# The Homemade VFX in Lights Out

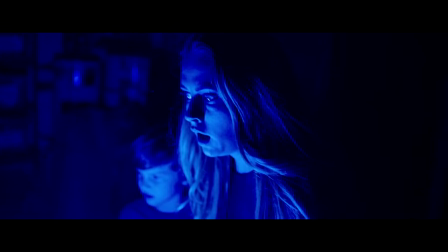4:04 As a director, you don't have to be able to do visual effects yourself,
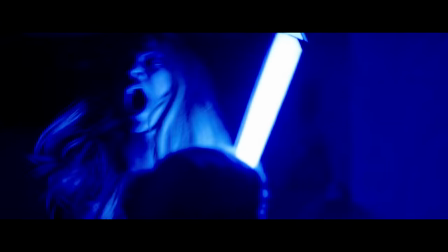4:08 but if you're at least familiar with what you can do and how it works, it really comes in handy when things aren't working out on set.
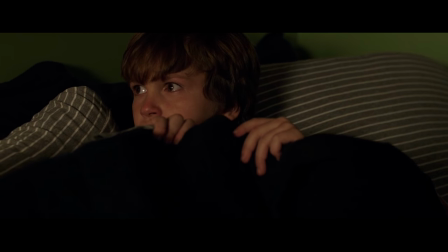4:15 After Martin runs to his bed, I wanted a shot from the outside of the house.
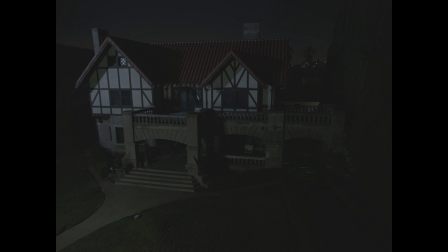4:19 The problem was that we either had this shot, where all the lights are off, or this one, where they are all on.
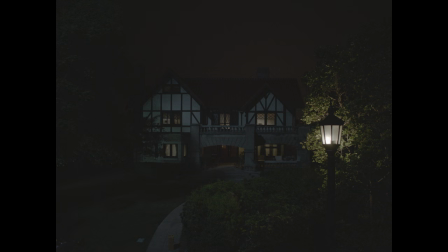4:25 And I only wanted the light to be on in Martin's room. So I cut out a window with the light on, in this shot, tracked this shot in Blender, and put the window in.
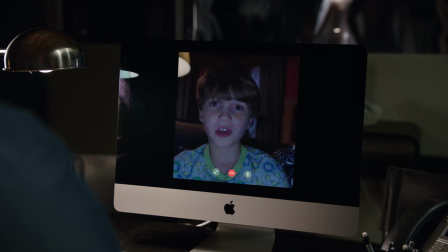4:36 This FaceTime call with Martin was a similar process.
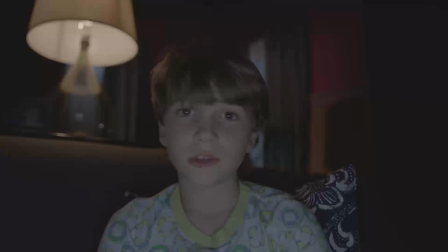4:39 I took the video file of Martin and compressed it heavily into an mp4 file to get it to look like a low bandwidth FaceTime call.
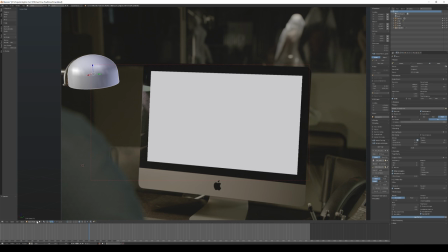4:47 I used Blam to place the camera and I even went the extra mile and created some geometry for this lamp and blender so that the reflection would be accurate.
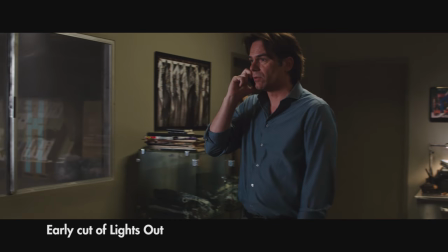4:55 There's a story behind this shot. See, we shot the opening scene on location in a factory in East LA.
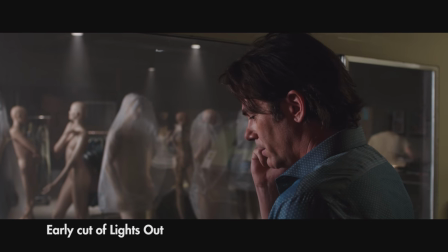5:02 Originally, Paul was on the phone with a family friend that we never see, but when we showed the film to a test audience,
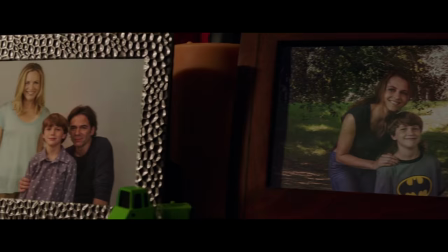5:08 they didn't get how Paul was related to the other characters. I figured the family photos would be enough, but nope.
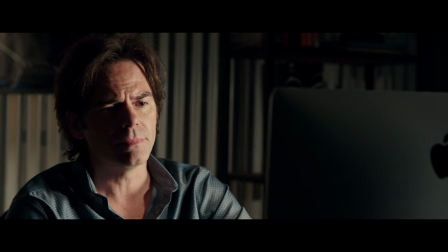5:15 So it was decided that during additional photography, we'd shoot Paul FaceTiming with Martin instead.
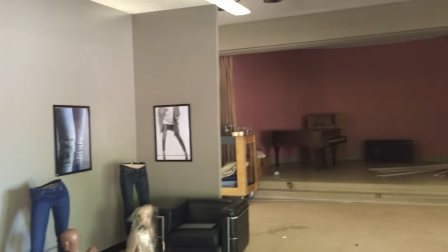5:20 The studio didn't want to spend the money and go back to the factory just for that scene though, so we built part of the office elsewhere.
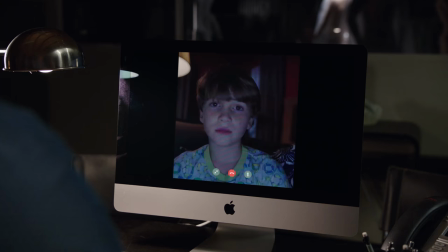5:29 We couldn't reshoot this angle though,
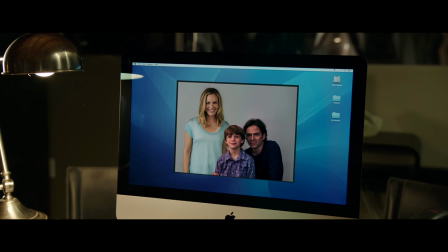5:31 so instead I took this shot and just looped it back and forth so that Paul never gets up and inserted Martin on the screen.
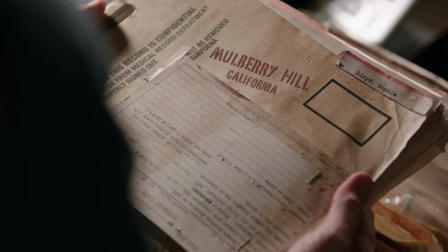5:39 For the scene shortly after, I also added a Mulberry Hill stamp to the folder Paul picks up.
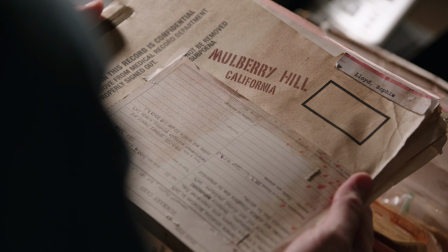5:44 This I did with Mocha Pro. It's not an inexpensive piece of software, but Blender is just not great for 2D tracking like this.
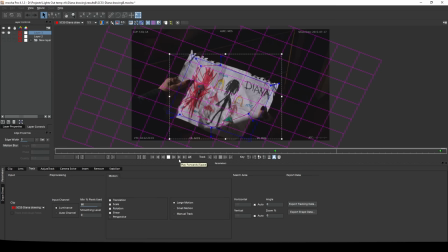5:52 And now that I was getting paid, I treated myself to a nice piece of tracking software. I've used it a lot since buying it because it really does come in handy for tracking and stabilizing.
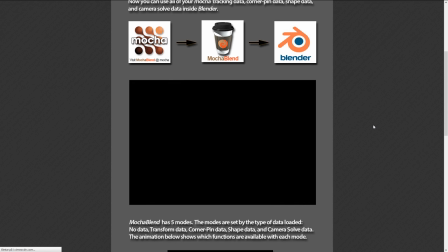6:01 And hey, there's even a plug-in to use MOCA's tracking data in Blender. The outside of the factory was shot on the Warner Bros. lot.
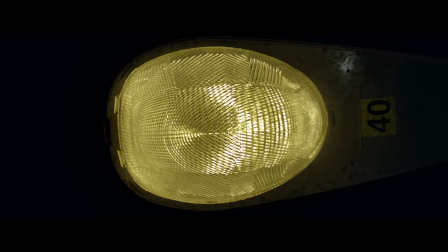6:08 Even though it's the opening shot of the movie, this was the very last thing we shot, and it was quite late in post-production. The Conjuring 2 was shooting on the lot, so I got to borrow some of their crew one evening to get this.
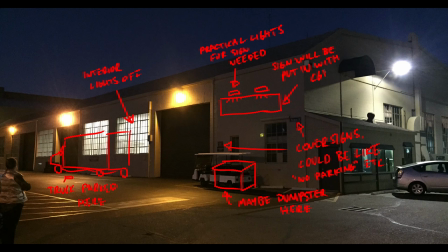6:22 I had picked out a suitable building and sent this image over with what I wanted. I figured I could put in a sign myself if they only put up some lights on the wall.
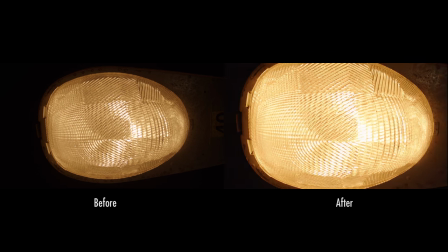6:31 The lens on the camera couldn't get as close to the streetlight as I wanted without going out of focus,
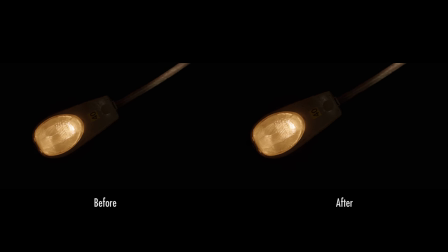6:36 so I did a digital camera move for the first part of the shot, and I also stabilized it a bit.
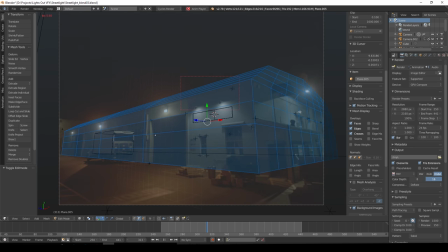6:42 The rest of the shot was camera tracked in Blender, so I could put in the sign.
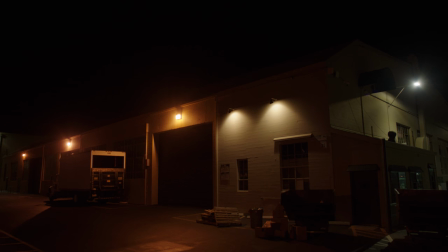6:45 If you've tracked a shot in Blender, you can actually remove lens distortion from your footage with just a click of a button, so I did that as well.
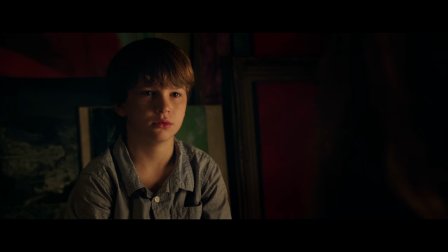6:53 One of the things the test audiences told us was that they wanted more backstory.
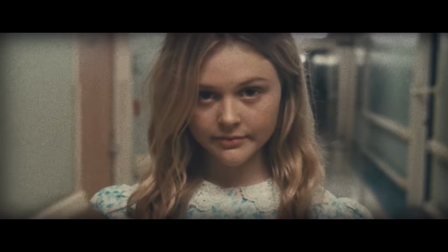6:57 So during the additional photography, I shot some stuff myself with my Blackmagic pocket camera.
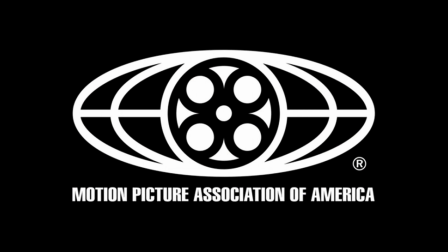7:02 Now, when the MPAA first saw the movie, they gave it an R rating, mostly because of this.
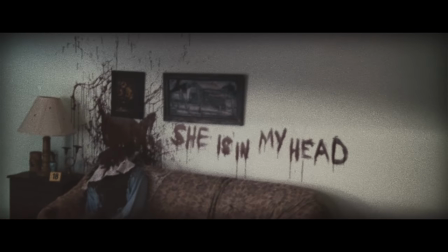7:07 They thought it looked like the guy didn't have a head, and it was too gruesome. Even though he did have a head, the actor was just leaning back.
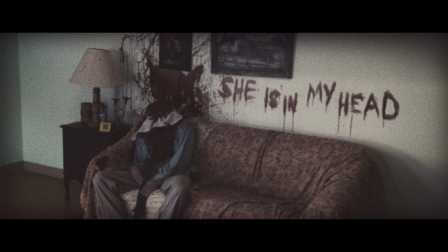7:15 Now, it wasn't like the studio told me, this has to be PG-13. They were more like, you know, we don't mind making R-rated movies,
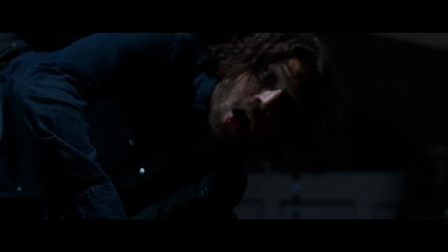7:23 but this one feels like it would appeal to a broader audience. so maybe it would be a shame to not have it PG-13.
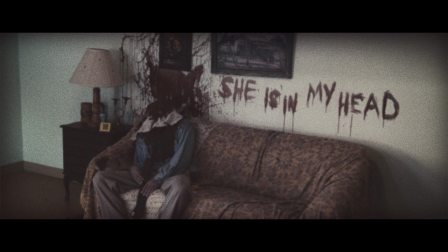7:29 My view on it was, this shot wasn't even supposed to be in the film originally, so it wasn't like my vision would be compromised or anything if it wasn't exactly like this. The only hesitation I had was that if it was rated PG-13, some horror fans would be hesitant to see it because they're like that.
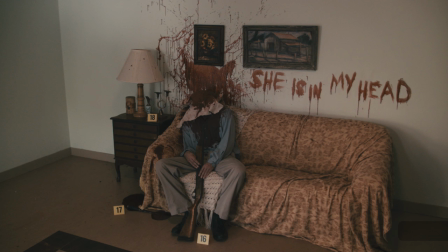7:46 But I figured, fuck it. So I took a still frame of the shot and gave him more of a head, did a little less blood on the wall, and also made the spatter different because I didn't really like how it looked originally.
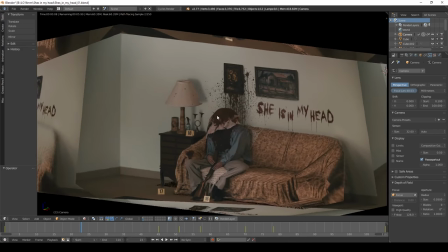7:57 In Blender, I then projected this onto some really simple geometry so I could do a little bit of a camera move.
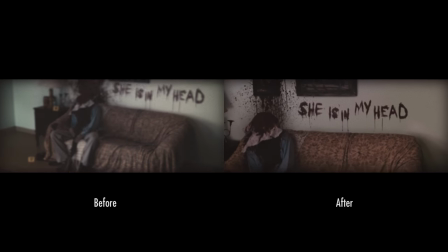8:03 And just to play it safe, I also focused more on the writing on the wall. It was resubmitted to the MPAA, received a PG-13 rating, and the internet rejoiced.